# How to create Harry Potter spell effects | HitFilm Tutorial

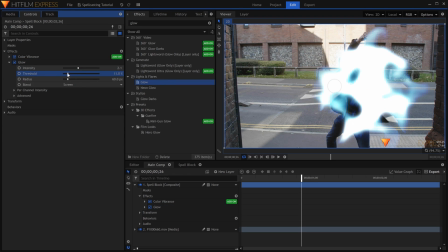[4:29]
Stacking the glow effects instead of using just one results in a more realistic falloff of light. Depending on how bright I want the spell to be, I also might set the blend of one to Add instead of Screen.
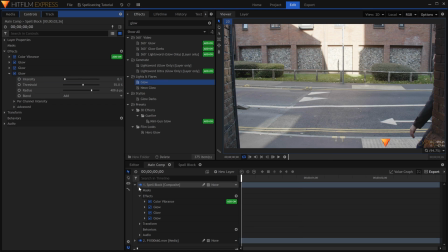[4:46]
To create some distortion under the spell, I'll create a grade layer and add the heat distortion effect. If the spell is a smaller one, you might want to mask out the grade so that only a portion of the scene is affected.
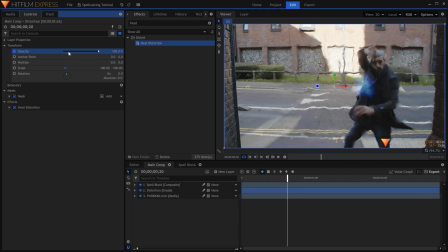[5:08]
In the controls, I'll keyframe the opacity of the grade layer to start at 0 before the spell is cast.
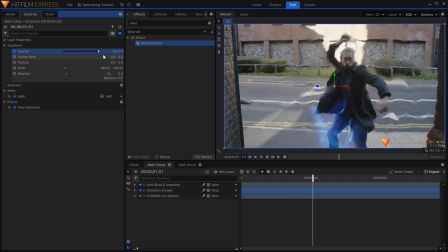[5:14]
Move the timeline forward and raise the value as you see fit. Then bring it back down to 0 after the spell is gone. I'll also use a curves effect on that same grade.
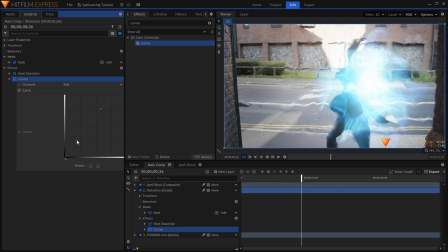[5:28]
This can add some brightness to the base footage, as well as tinting it the color of the spell to get it to match better. Because it's on the same grade as the heat distortion, the opacity is already taken care of. This is how I created the spell energy for the whole scene. If you want your character to be casting a spell rather than blocking, there are just a few settings you need to change.
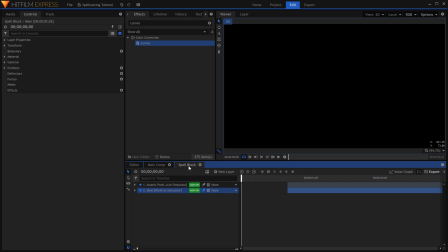[5:50]
I'll just do this as a quick example to what we've already created. First, you'll want to use a cone trajectory rather than disk. This will make the particles move in one direction. You can increase or decrease the radius to change the spread.
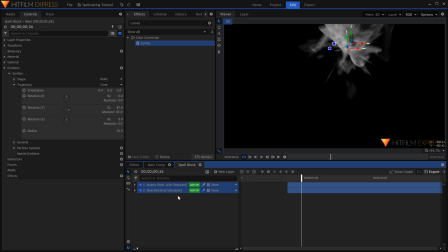[6:05]
By adjusting the position and trajectory of both particle simulations, I can retime this spell to happen when Ollie throws his arm forward. We'll be covering the disapparition effect next week, so be sure to subscribe and ring the bell so that you don't miss out. Thanks for watching, and I'll see you all in the next video.